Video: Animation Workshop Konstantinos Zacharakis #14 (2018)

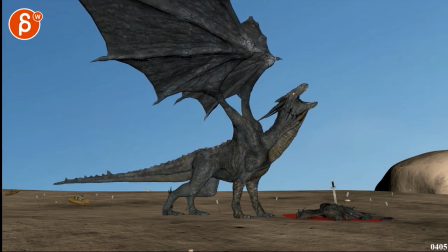And then it's a bit of a tangent and an overlapping there, and especially again here, it's a bit of a bummer, and I would stay within something like this where there's a nice gap there, even like up to here works. Even this here would work like that. That's cool. Get a bit of this in here, both of them.
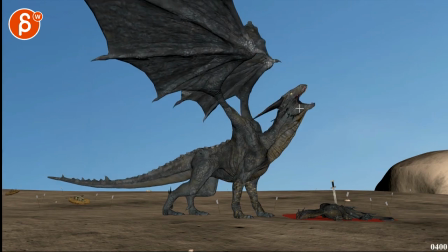Or you take the horns and you scale them down. You know, if you don't want to start messing around with all the animation, just take that piece and shorten it. Probably easier.
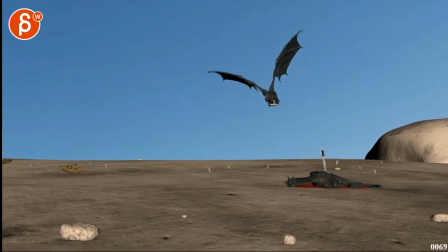The tail is neat, except through here, I feel like it's a bit simple as it comes down.
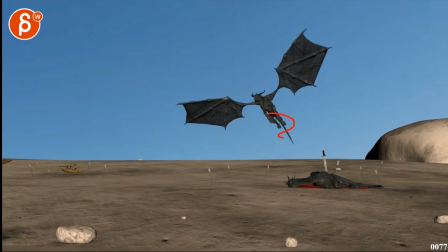Could have a bit more of a side to side, and then coming back up.
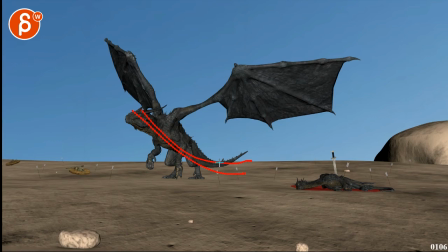It feels all very much aligned with that line of action, and a little bit of side to side would be kind of neat. Especially on this here, got a bit of a curve in, come back out.
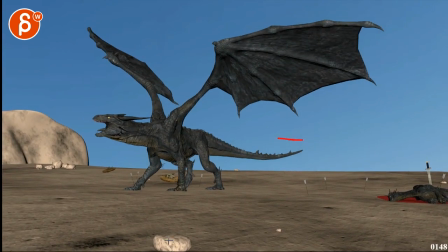Watch out, right there, hits a bit of a wall up there, boom, right there. Would soften that.
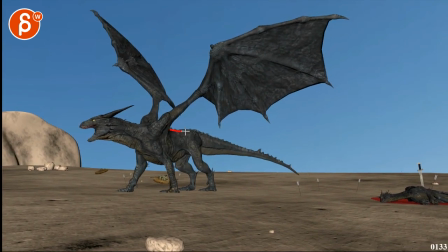You can probably treat this a bit, yeah, like that. Maybe bring up that tail a bit higher and then bring it down. It's almost like, so dinosaurs have that type of curvature down on the tails,
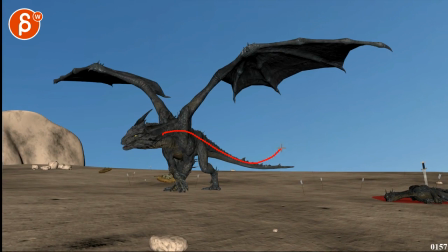which like the instinct would kind of be to bring it up, but
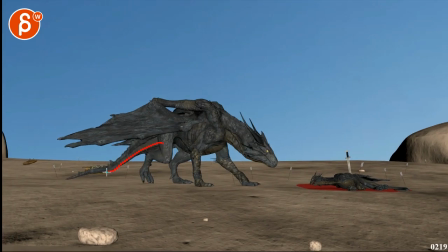and I'll be careful with the kink through there. Keep that pretty.
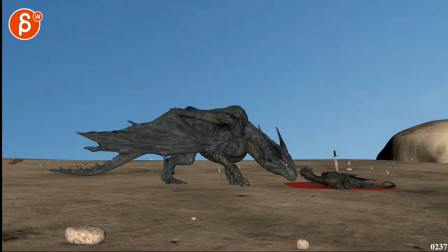I mean, here, I guess you can bring it up again, but be careful with too complex of a shape there.
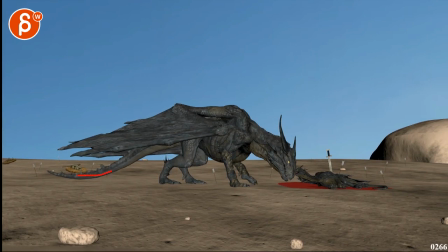And then Sutton stops. Whoop, right there. That feels a bit harsh how it stops there.
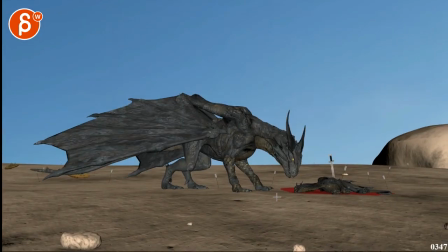It's cool. And I don't know if I would do this undulating kind of whoop, whoop, whoop.
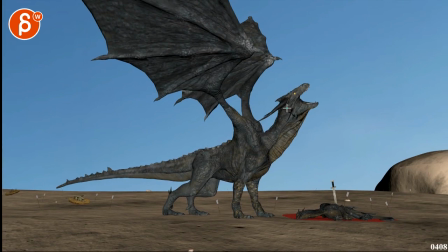I don't mind the shakiness in it, but I will probably stay within this and again go a bit higher into, whoa, not this, but so you have that following this and a bit more of a curvature.
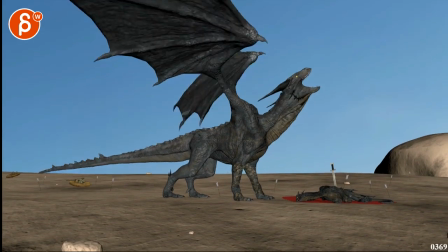Where would you have it?
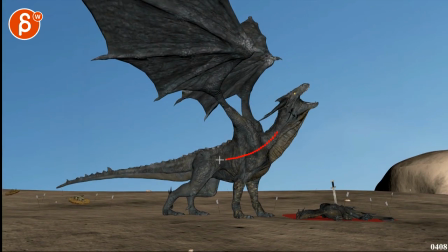It feels like that, but that would just go a bit higher here to then have the drop there.
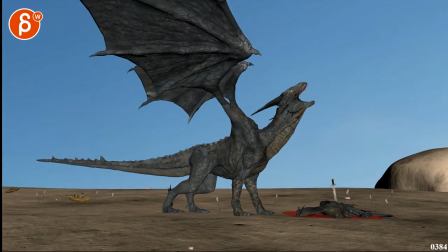But I wouldn't move it up and down only because of
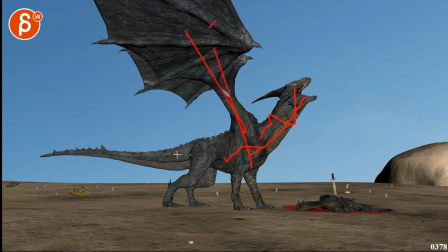there's so much pain and tension and that this would be stiff and not just be so soft.
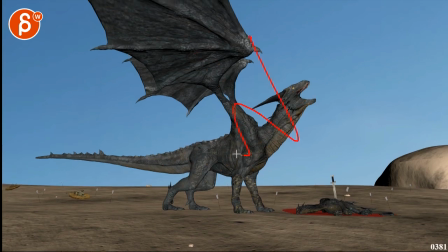I don't know, there's something that to me is kind of contradicting this tension because this feels so soft, if that makes sense.
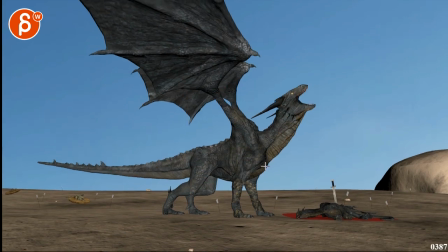So this feels different than this, and I would have that pain and tension throughout.
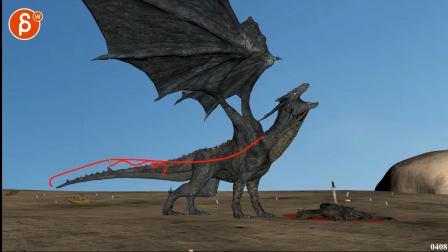So stay within something like this, but you can still have some little bit of side to side vibration to kind of feel that tension.
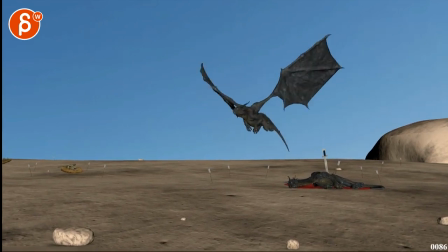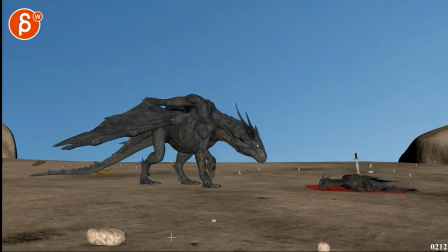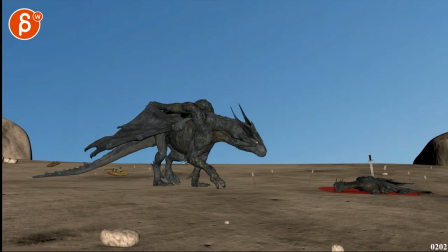And I think it would probably be good to maybe take another look after Christmas.
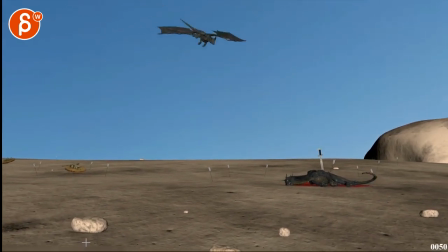There's always a bit of a danger of getting too used to this. Even I have seen this a lot where I'm sure I'm missing a lot of things by now.
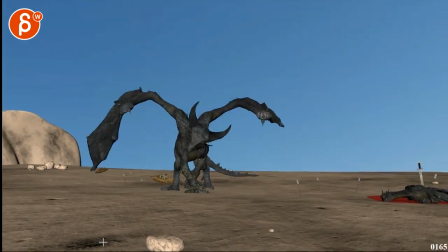I'm just kind of used to things.
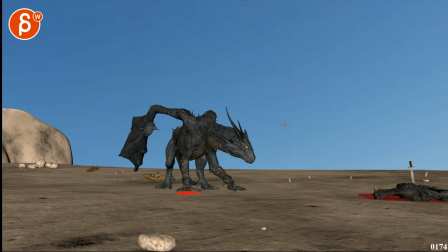Like this here, watch out on the feet that it's not, like if that's the middle toe that the other ones are, you know, like fully rotated outward a bit more, 90 degrees. This seems almost like too much of a spread.
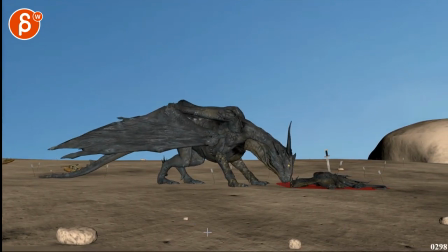It's cool though. Again, overall, so much better. And I really, really like that beginning.
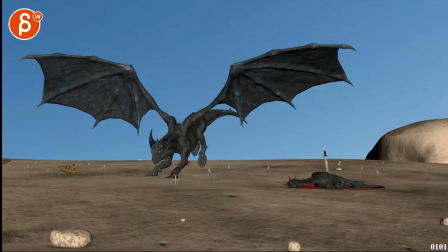I think the way you had it before wasn't quite there yet, but the weight and the curvature, because you mentioned in your email,
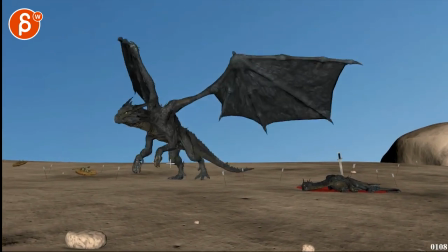you're struggling with the flight momentum, but I'm a fan of this. I like this. It's just still something that feels just here.
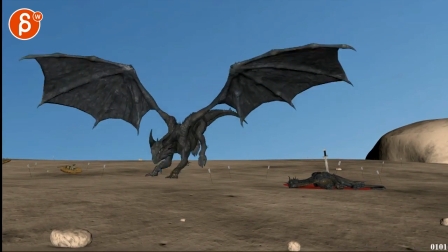That dip still feels a bit fast.